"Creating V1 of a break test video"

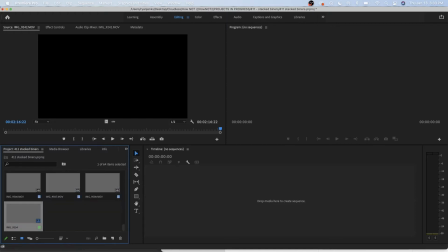So I'm going to take the iPhone 12 footage, and I'll see if there's a storyline in there,
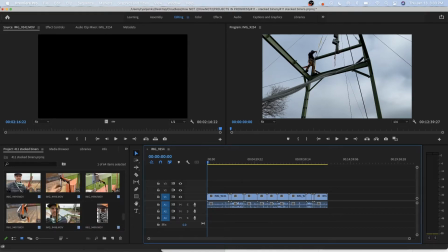and then I will insert in the iPhone 13s as I see fit, which I'll just make sure I go to the first one, see what it is, and then here we go.
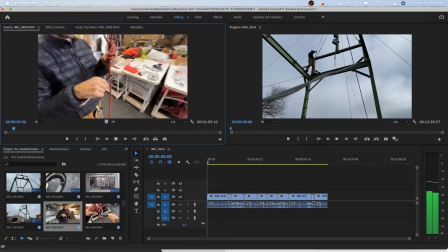1mm rope, 0.5, and then you'll film me.
I watch everything in double speed.
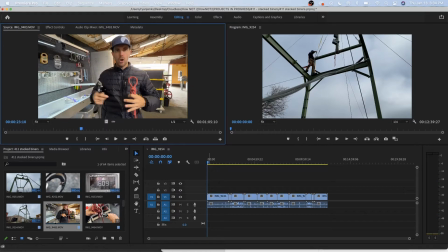It's obviously not the intro. That's me explaining the experiment. This is obviously not the intro.
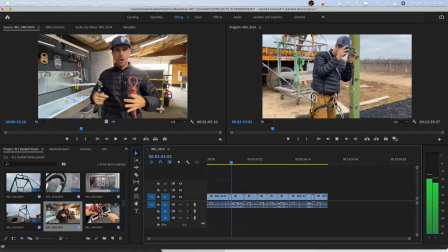This is the intro.
Okay, 0.5. Yep.
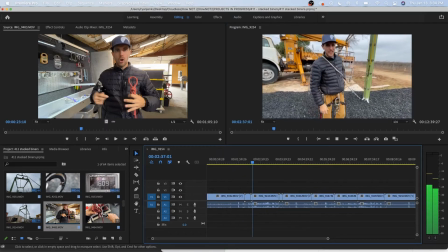So, drop towers. Scary. I love testing things because it's never, ever what I expect. I thought that fuse was going to be strong enough for what we're doing. The fuse is something that will break before the line scale.
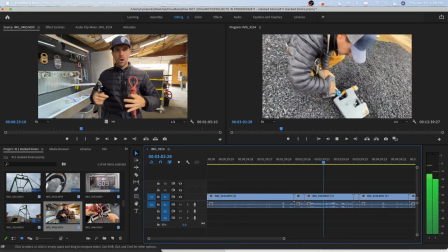We're going to find out right now if the line scale survived. The box seems okay. The line scale is touching the edge of the box. And clearly I don't know how delicate cases work.
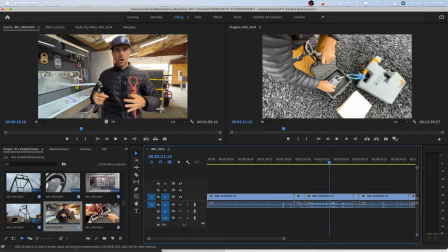So you don't know that this is my first drop test ever on this tower as an editor. But you're going to pick that vibe up real fast. What you're going to do in first edit is make sure that everything's in order.
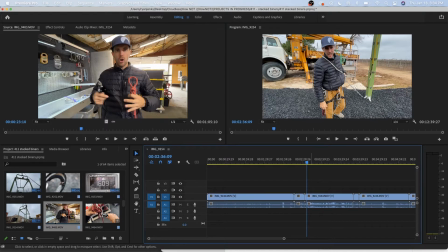So you have these other clips here and you have these first clips here. I'm just going to cut these pretty raw. If I talk, I'm going to cut it. So, okay.
0.5.
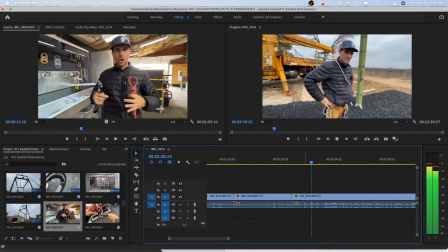So, drop tower.
I'm going to just start it there at so. And just get rid of that. And I'm just going to put everything in order. The storyline is going to need to be added.
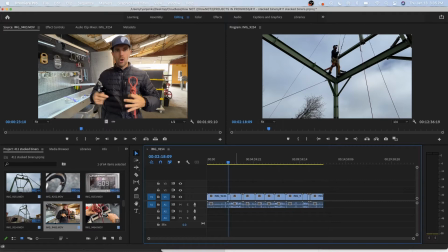And I'm going to do that after I watch the raw first edition. I'm going to say a storyline, and then I'm going to B-roll the crap out of it, basically.
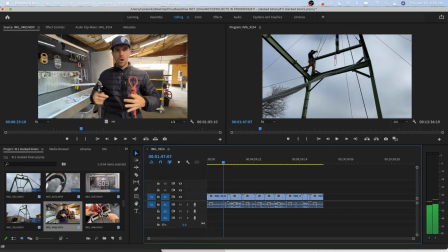So these drop test videos, you can see here, they're usually going to just be the test. And these are full speed, it looks like. I'm
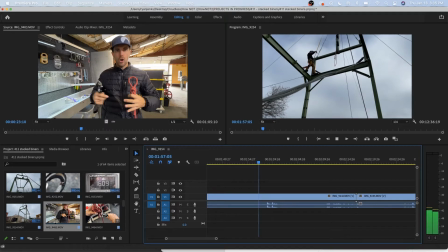probably going to leave the go for it because that could be a great way to intro the video out if I do this.
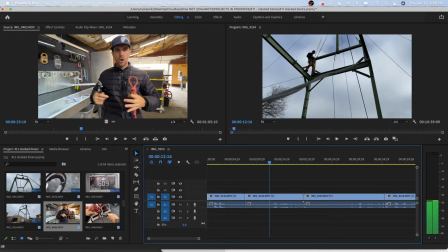I might pull out that audio from either another clip or something else.
The line scale fuse.
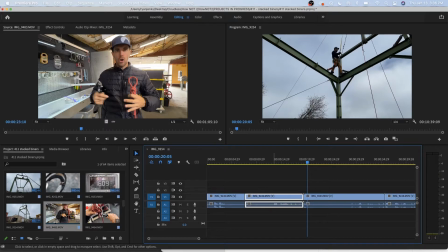Go.
So they're going to learn the line scale fuse broke. We don't need to belabor that point.
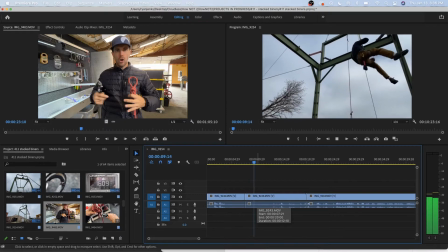So we want to show me coming down. I'll probably cut that a lot shorter.
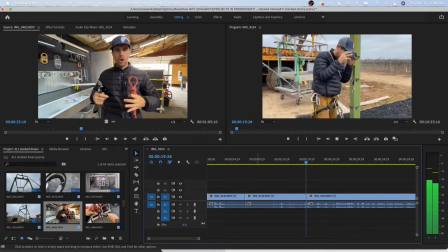That was a perfect descent. So, drop towers. Scary.
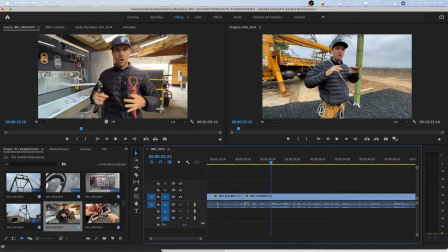So I'm plugging perfect descent a lot. I'm trying to be funny about it.
I love testing things because it's never, ever what I expect. I thought that fuse was going to be strong enough for what we're doing. The fuse is something that will break before the line scale.
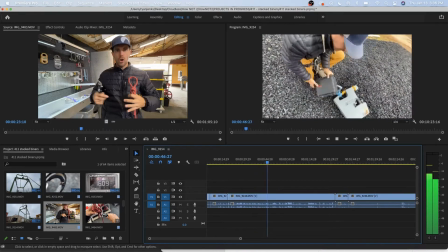We're going to find out right now if the line scale survived. The box seems okay. The line scale is touching the edge of the box. And clearly I don't know how delicate cases work.
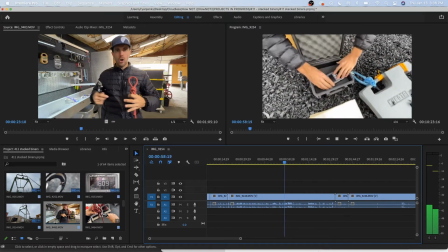Line scale's like safe. Oh, you have to push both these to turn it on. I didn't have peak force on, so we have to look
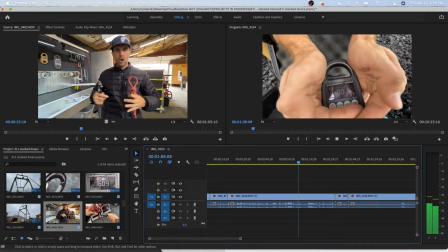at the log. You can see. Can you get there? You do one. No, go one. There you go. Getting closer.
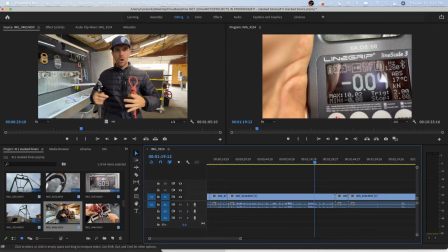You can see there that there's 99 next to the battery. That means one log has happened. You can see there's a 10.02 right there.
Now that I know about that, I would put an arrow right there and put max force. I'd probably eliminate a lot of me talking since I'm clearly not talking about what I don't know what I'm talking
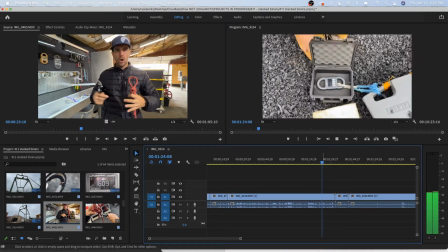about. 1280 hertz. Do we want to go plug this? Yeah, I think it's worth seeing.
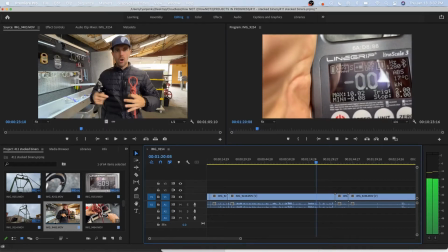Because I should have put on peak force, but I didn't. And So we're at 1280 hertz.
So I'm just going to cut it off there. Nothing else is useful.